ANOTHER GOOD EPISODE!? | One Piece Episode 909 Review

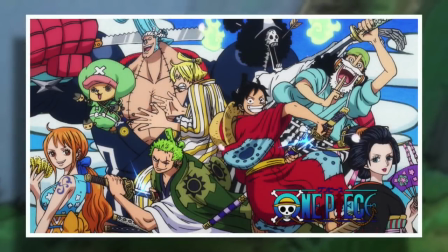0s
Hello and welcome to the Grand Line Review, your source for everything One Piece. And today we have an unusual anime review.
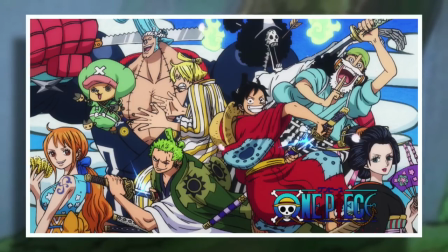6s
I mean, not a review of an unusual episode, but unusual in that I don't really review the anime anymore because it became a bit of a demoralizing experience.
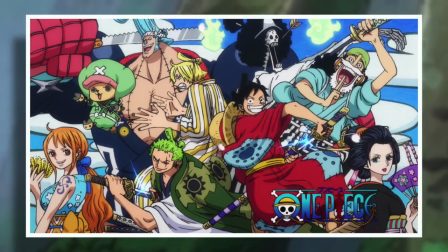13s
However, a lot of people contacted me about episode 909, telling me that it was fantastic, and look, they weren't wrong.
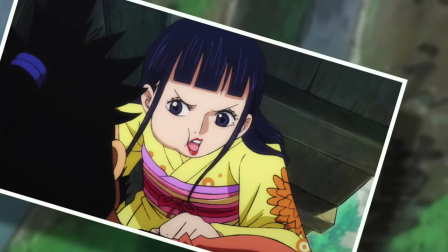20s
And yes, I know this is a quote-unquote late review, but this is when I could fit it into the schedule,
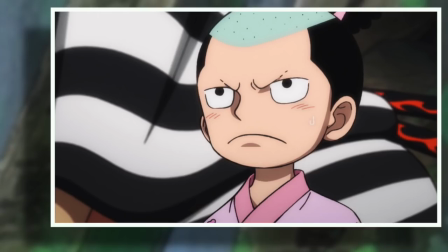25s
and the anime isn't a huge priority for me anymore, so here it is now. However, with that said, 909 was a very solid piece of anime, and it's so bizarre,
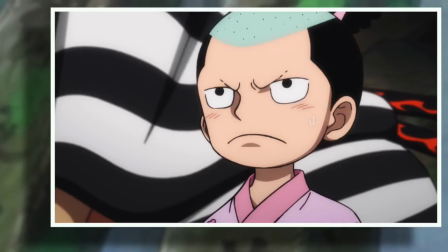35s
because you know that time travel revelation aside, almost nothing of importance actually happened.
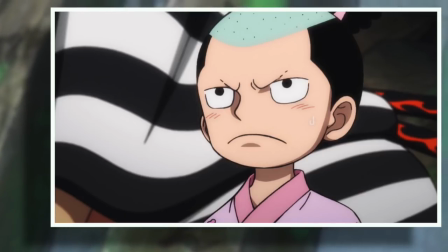40s
It was a very classic early arc One Piece episode, taking its time to set up the players and explore a new island kind of deal.
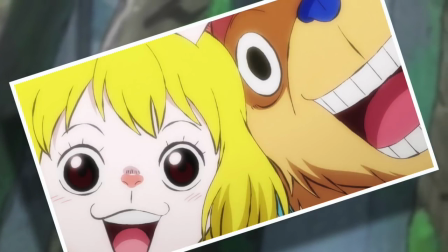46s
And I think this is bizarre because usually the talent and the time gets put into the more major moments of an arc,
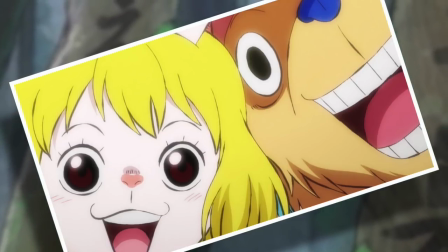51s
but episode 909 stands out, amongst almost every episode of Wano bar the first two,
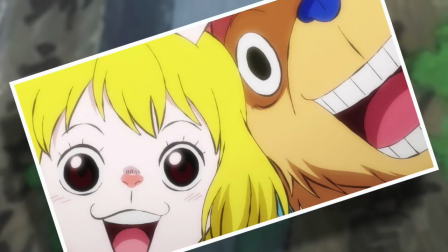56s
as a 100% enjoyable experience that was well-paced, well-drawn, well-animated, well-directed, and just well-crafted in general in every conceivable area.
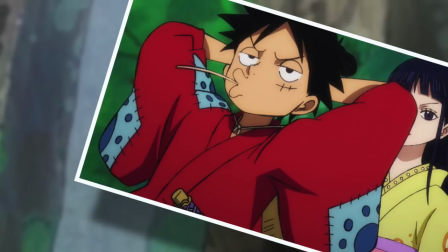65s
And not only that, but there was a ton of filler inserted into the episode, but it's not that kind of dirty filler that we as One Piece fans bathe in every week.
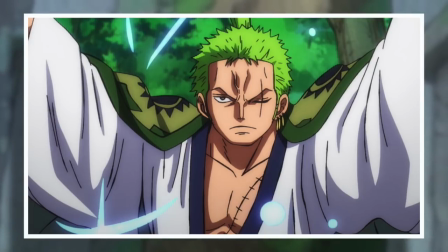72s
It was actually well-integrated within the story and added to the experience of Wano.
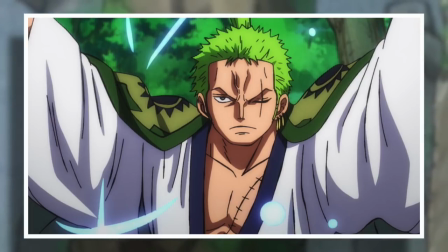76s
It's exactly the sort of thing that we saw in the first two episodes and what the anime desperately, desperately needs to continue putting thought into in order to not completely tank this arc.
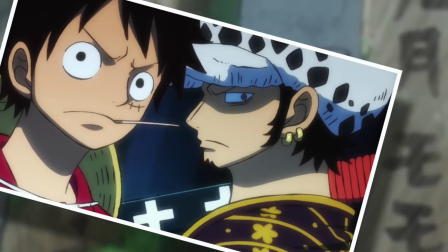85s
So one example of some great filler that immediately comes to mind is Luffy and Lore at the Kozuki Graves.
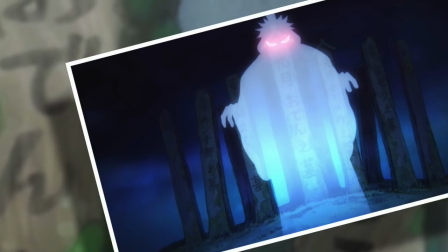90s
There's a bunch of stuff inserted with Kinemon moaning like a ghost, and the red eyes glaring from within the shadows,
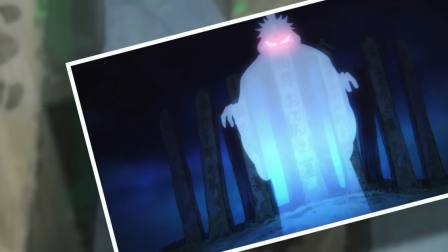95s
and I loved every second of that because it really amped up the comedy of the scene, which I found hilarious in the manga, but the anime far surpassed that feeling here.
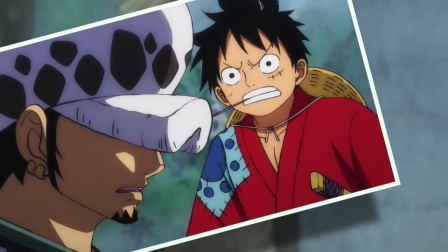103s
And I think a lot of credit also needs to go to Hiroshi Kamiya, who was the voice actor of Lore, for beautifully leading both Luffy and the audience on this potentially spooky journey that heavily implied that Kinemon had died.
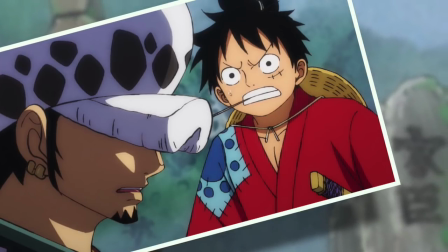113s
This sort of serious comedy will always be my favorite use of lore as a character, and I'm so glad that the anime nailed this.
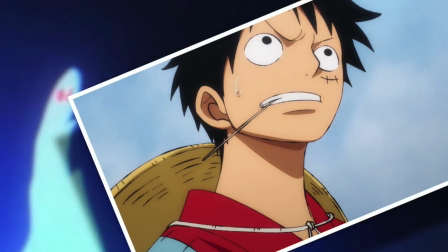119s
Plus, more so than any other section of the episode, the anime for this portion was ridiculously beautiful and fluid.
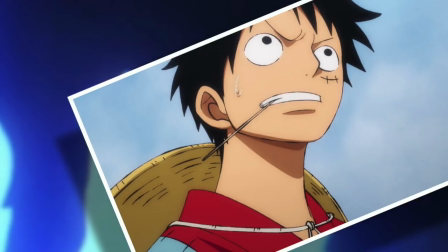125s
Especially when you pay attention to Luffy's more subtle movements.
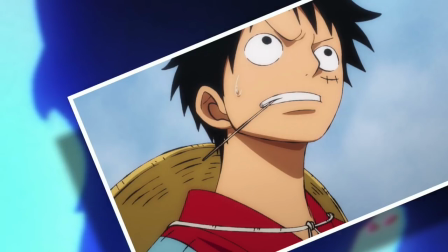128s
It almost felt a bit unnatural because I'm not used to having that kind of attention to detail placed in the One Piece anime, but I loved it and it makes me want much, much more.
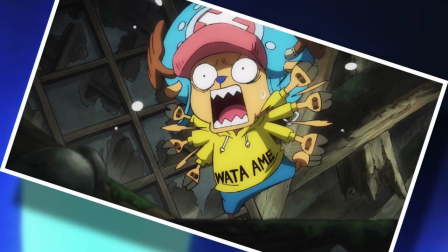135s
But back to wonderful filler, there was some other short filler when the Straw Hats entered what was left of Odin Castle, where Chopper, Brook, and Carrot were all getting injured because of the poor condition of everything,
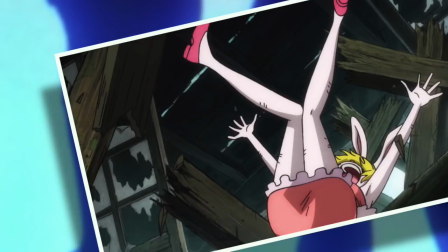144s
which was also a lot of fun, I loved it. And the thing about stuff like this is that it has no impact on the story whatsoever, but it does add to the flavor of what's going on.
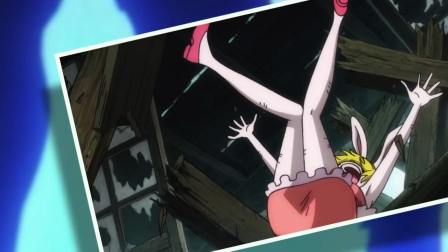152s
And that is what bad anime filler is generally missing.
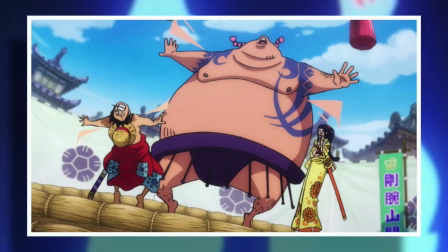154s
Because in most cases, I find that the anime filler takes the scene and then milks it for all it's worth by extending the material that was already present in the manga,
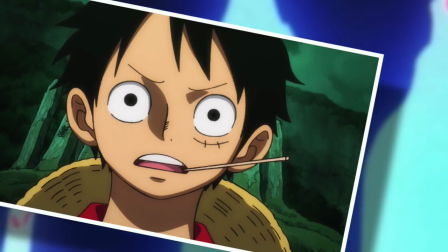162s
rather than trying to do what this episode did and expand on the situation in hand. You know, actually turning on your brain and thinking about, Well,
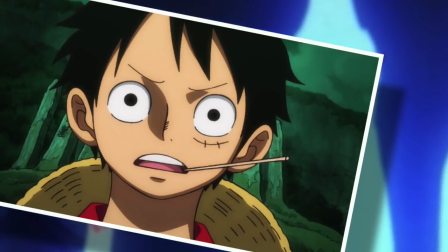169s
I wonder what happened off panel or between two events like the little Odencastle interlude and stuff like that happened
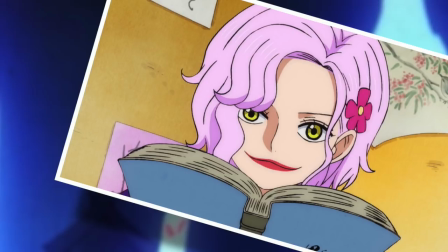174s
all over 909 with another simple example being the scene with the teacher and the kids the old man who was outside of the
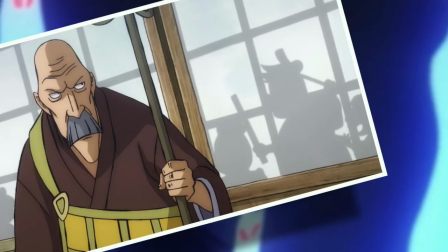180s
classroom was not in the Manga this was just a brief scene designed to show what the children of the capital are being taught However,
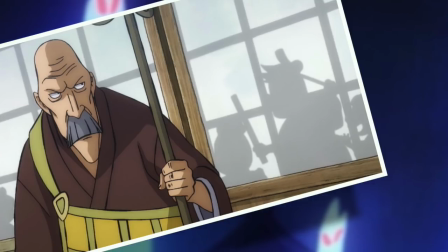186s
the addition of the old man questioning and scoffing at what schools are teaching is very welcome because it adds an extra layer of Depth to the scene because yes
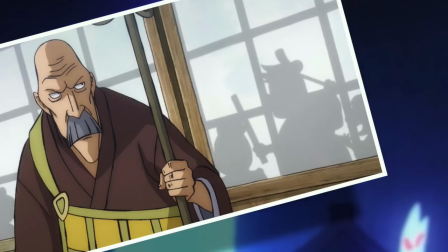193s
in the manga this is obviously false But it's up to the readers to come to the old man's conclusions and in the anime I think it's nice to have
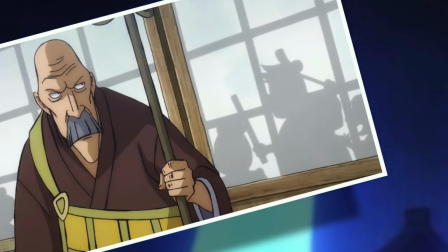199s
someone on screen who shares your thoughts in a situation like this and furthermore can actually state it within the Context of the world itself
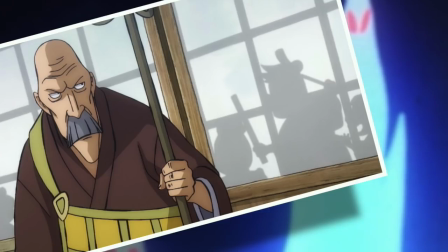206s
and to anime only watchers I also imagine that this would have granted a hint of intrigue at the politics at play in Wano rather than just viewing it as a straight-up Propaganda scene while we're here though.
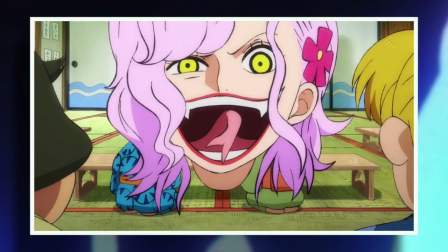214s
I actually very much enjoyed Rokuro the snake smile teacher as well I thought her voice actor did a wonderful job of being simultaneously Delightful yet sinister and the kids were great as well I mean,
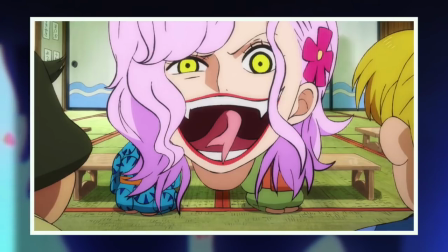223s
for a portion of the story that's just a whole lot of nothing in the manga, the anime adapted it about as well as I think it possibly could have been done.
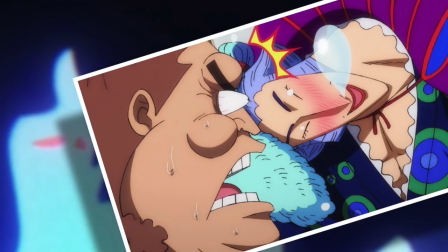230s
And another low-key scene that I think was adapted close to perfectly was everything with Kiyoshiro.
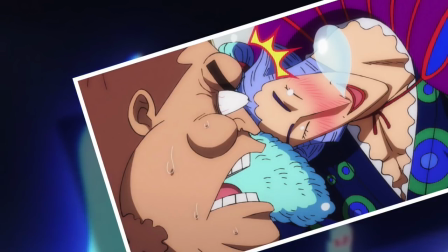235s
First off, I'll say that his voice definitely wasn't quite what I was expecting, but then again, I'm also never quite sure what to expect of the Japanese voice cast.
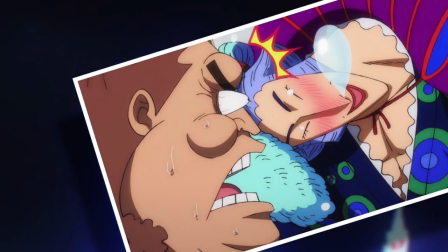241s
I mean, it's a good fit, though, and it should be fun going forward.